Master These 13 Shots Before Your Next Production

Hi there. Welcome to Cine Culture with TJ Seaman, where everything we do is for the culture of filmmaking and cinematography. I got a question from an Angolan filmmaker who asks about camera movement in film. He says he thinks camera movement for African cinema is totally different from American or Asian cinema. Let's help him and others understand why the camera moves in film. So, with that out of the way, let's do this.
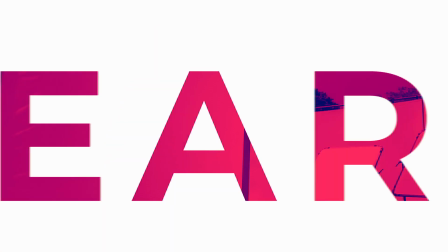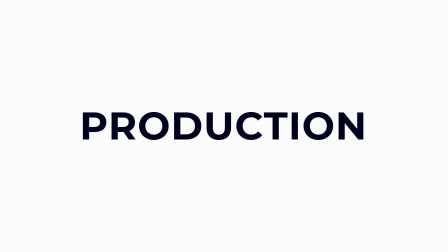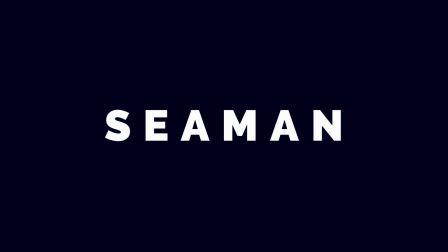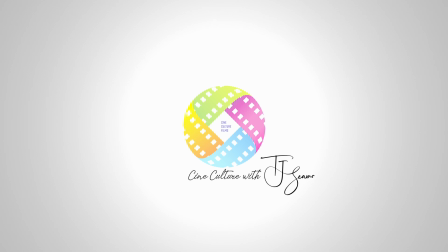A filmmaker who
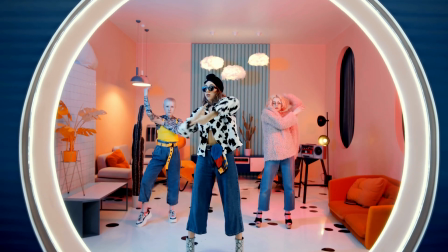(1:12)
understands the language of camera movement can create dynamic and compelling work. There are countless variations of camera movement, each with its own purpose and language.
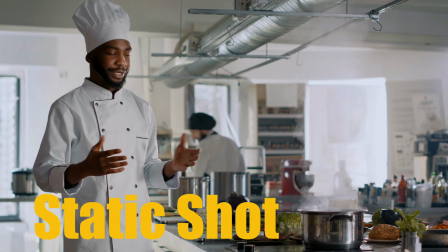(1:25)
Let's begin with a static shot. A static shot is a shot that does not move at all.
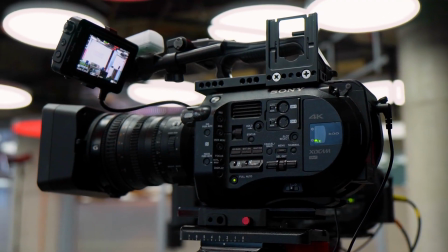(1:33)
A static shot results from locking the camera to a tripod and capturing it in a fixed position. The result is a shot that has no movement.
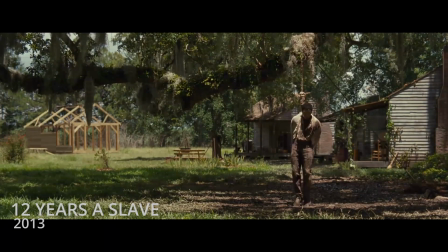(1:46)
It's not uncommon for filmmakers to use static shots to trap characters and suggest their helplessness. There are times the cruelty of a scene is intensified by stillness.
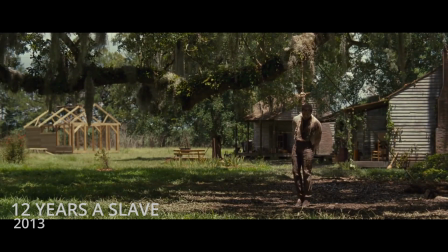(2:00)
And so, without distractions of camera movement, you are forced not to look away, which is much more disturbing. Let's take a look at another camera movement. The pan.
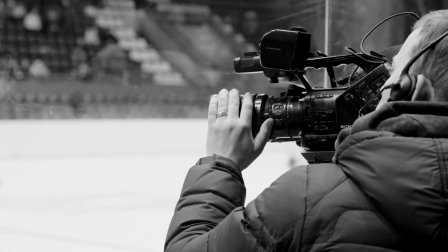(2:16)
Pans rotate the camera horizontally, left or right, from its fixed location.
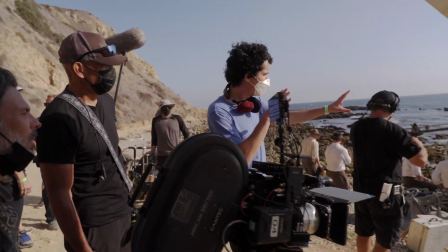(2:25)
Directors like Wes Anderson and Damien Chazelle have deployed this technique in their films to follow characters,
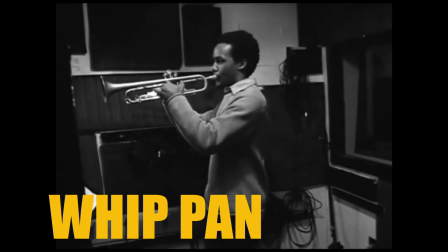(2:34)
reveal information, guide viewers' eyes, build anticipation, and amp up the energy. Anderson typically uses pans to enhance story development, while Chazelle uses it to draw connections between his protagonists,
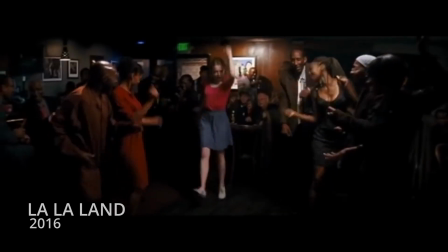(2:52)
exemplified in La La Land, where the whip pans emphasize Sebastian and Maya's burgeoning relationship.
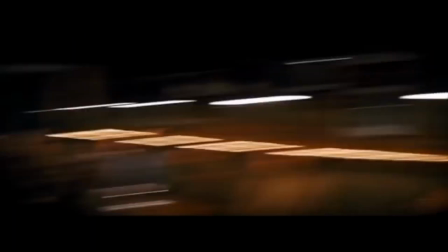(3:01)
The same technique is harnessed for a different effect in Whiplash.
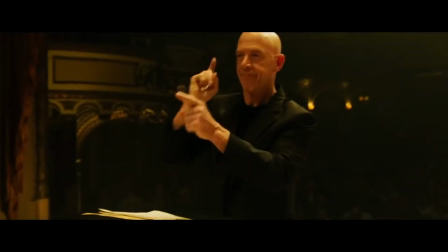(3:07)
Whip pans are employed to build energy and transition through various spaces over time.
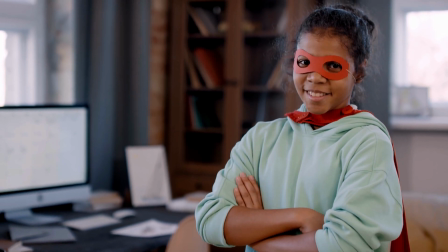(3:16)
Horizontal panning is an option, but what about vertically? Vertically, that is known as a tilt. Tilting the camera up or down can be used to show
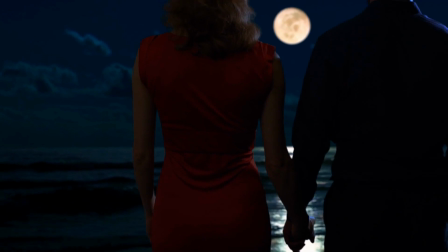(3:30)
verticality as well as give characters dominance or vulnerability within the scene.
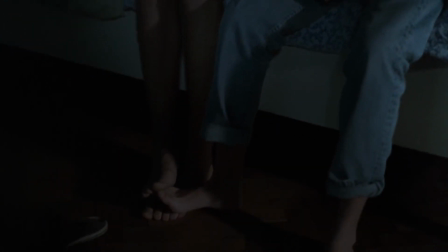(3:37)
Information that was previously hidden can be revealed using the same movement.
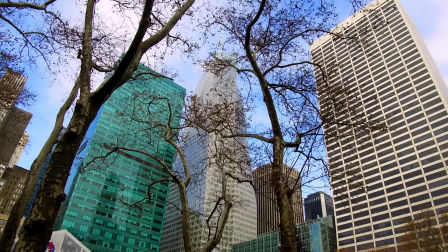(3:43)
Is there someone there? How big is the character? What are they looking at? Our next camera movement is the push-in. As we move inward, the camera pushes towards the subject.
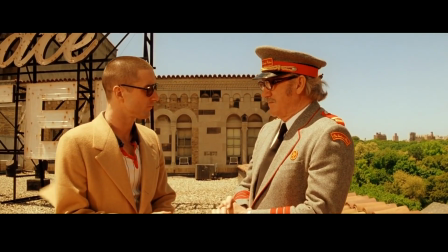(3:55)
A push-in elevates the tension and communicates internal conflict.
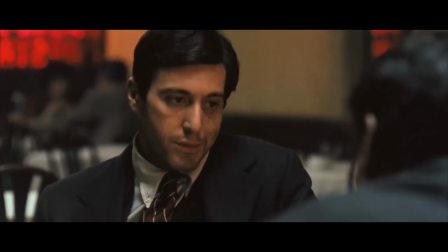(4:01)
As in the iconic restaurant scene in The Godfather, a push-in is a powerful way to communicate internal conflict.
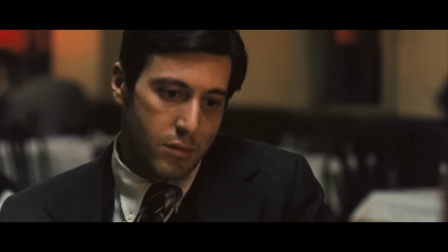(4:10)
Here, Michael Corleone is about to kill a man who tried to kill his father.
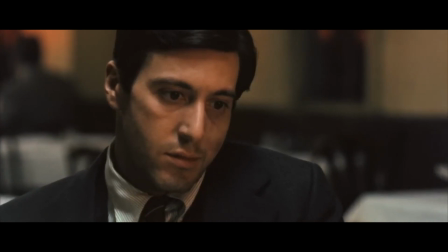(4:15)
It's a life-changing decision,
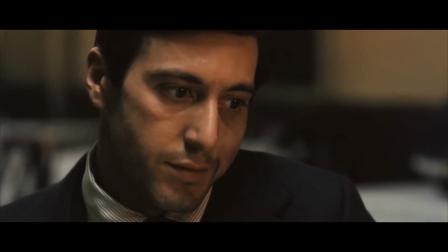(4:18)
a point of no return as he enters the underworld for the first time and the geometry of that position for the rest of his life.
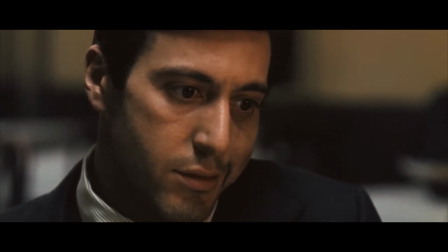(4:26)
The tension is elevated as we watch Michael
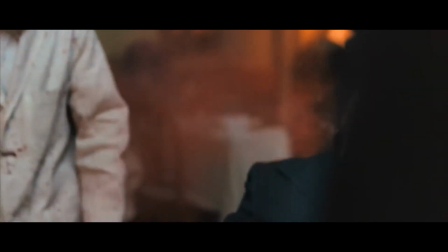(4:31)
struggle with the consequence and gather the courage to act. Take a look at this scene.
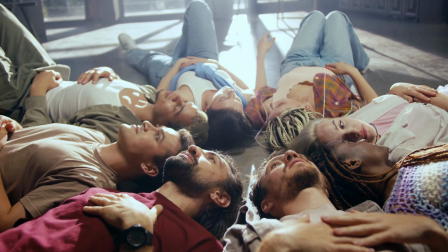(4:38)
This scene from some of my students also intensifies the internal conflict of her not knowing who she is. The next camera move we will talk about is the pull-out, the opposite of the push-in.
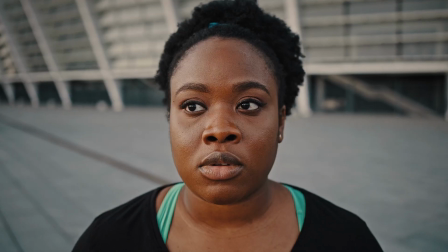(4:53)
Pulling the camera out de-emphasizes the subject. It is a signal to disconnect from the character's world.
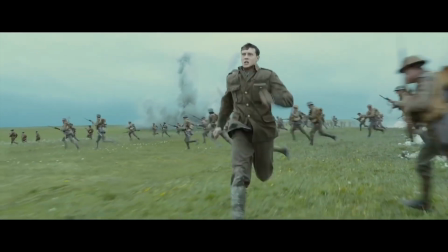(5:01)
It is used to expose the setting or character context of a scene.
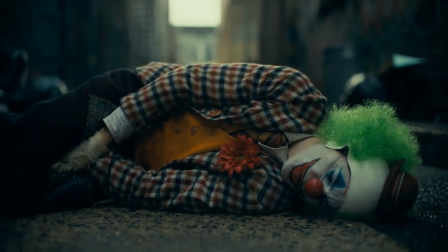(5:07)
The same movement can also emphasize negative emotions such as isolation or abandonment, helplessness.
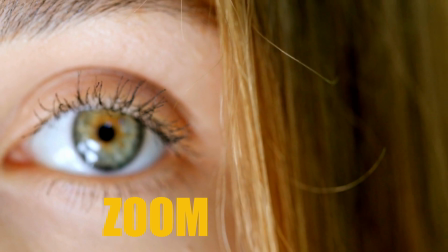(5:16)
Let's talk about the zoom. It isn't a camera movement per se, but it is a movement within the camera.
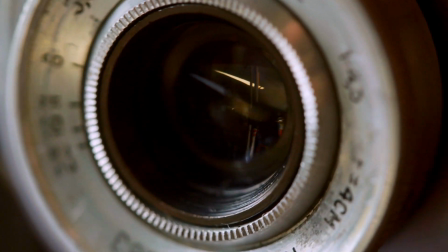(5:23)
Zoom shots change the focal length of a camera's lens to zoom in or out.
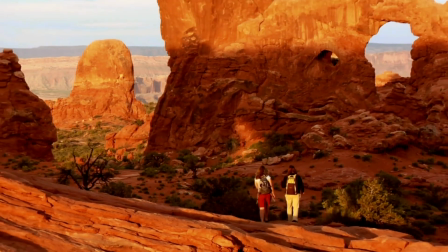(5:31)
Zooming out is similar to pulling back a camera, and it also reveals the context around the subject.
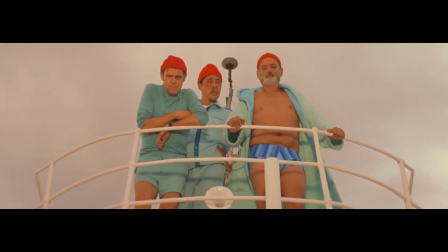(5:38)
Zooms are unique because the human eyes can't zoom, and so it feels like a mechanical experience. We can physically move closer to a subject, but our eyes cannot zoom, making this type of camera movement unnatural.
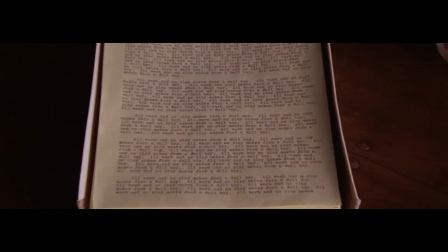(5:55)
It has the potential to draw our attention towards a certain detail or add to the emotion of a scene.
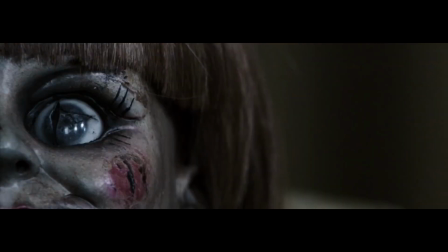(6:02)
A slow zoom is commonly used in horror or thriller films,
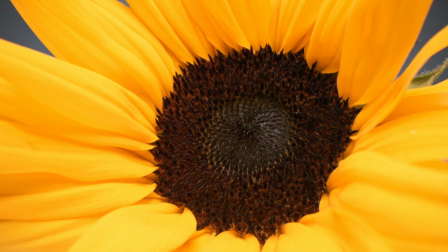(6:08)
with Stanley Kubrick being an acclaimed master of this technique.
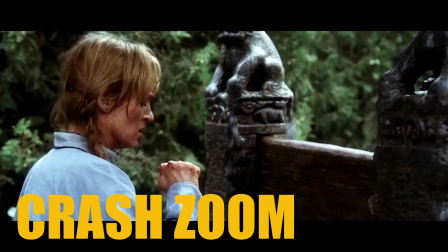(6:14)
A fast zoom is known as a crash zoom and can be used for various purposes, adding drama and even fun. Next is the dolly zoom. Some call it the zolly. When you combine in-camera zoom movements with physical camera movements, it's called a dolly zoom.
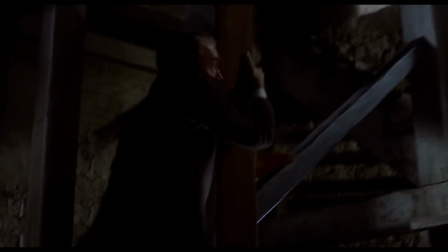(6:35)
Dolly zooms are used to create something called the vertigo effect. By combining a dolly movement with a lens zoom, it's named after Hitchcock's film Vertigo. The film's dramatic use inspired its name, actually. A dolly zoom can be achieved in two distinct ways. One is to have the camera move in while simultaneously zooming out, creating a tension and a sense of either an internal or external struggle. The other approach is to have the foreground subject become more prominent against its background by dollying out with a simultaneous zoom in.
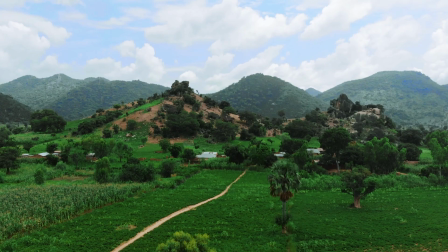(7:22)
This effect can bring out developing relationships or just serves one's creativity, as I did with this drone shot. Let's move on to our next camera movement, the tracking shot. Tracking shot physically moves the camera through a zine, typically following its subject.
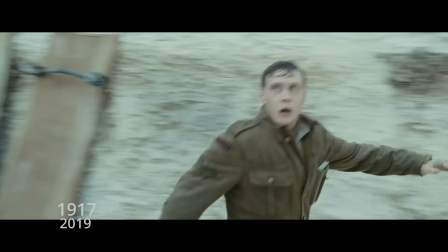(7:45)
In contrast to push-in or pull-out shots,
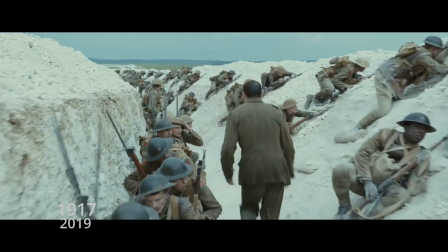(7:48)
tracking shots do not simply move towards or away from the subject, they move with it.
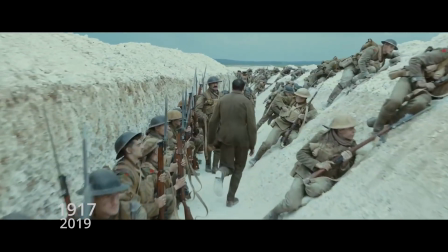(7:54)
Once the subjects are on the move, the camera tracks them wherever they go.
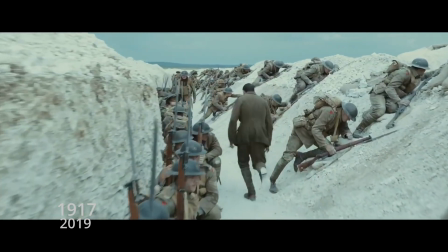(8:00)
When done purposefully, they generate two questions. Where is the character going?
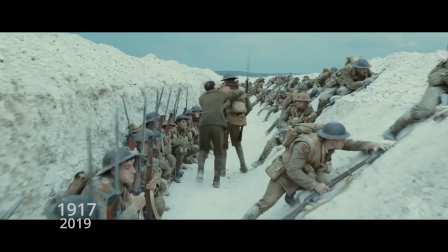(8:05)
What happens when they get there?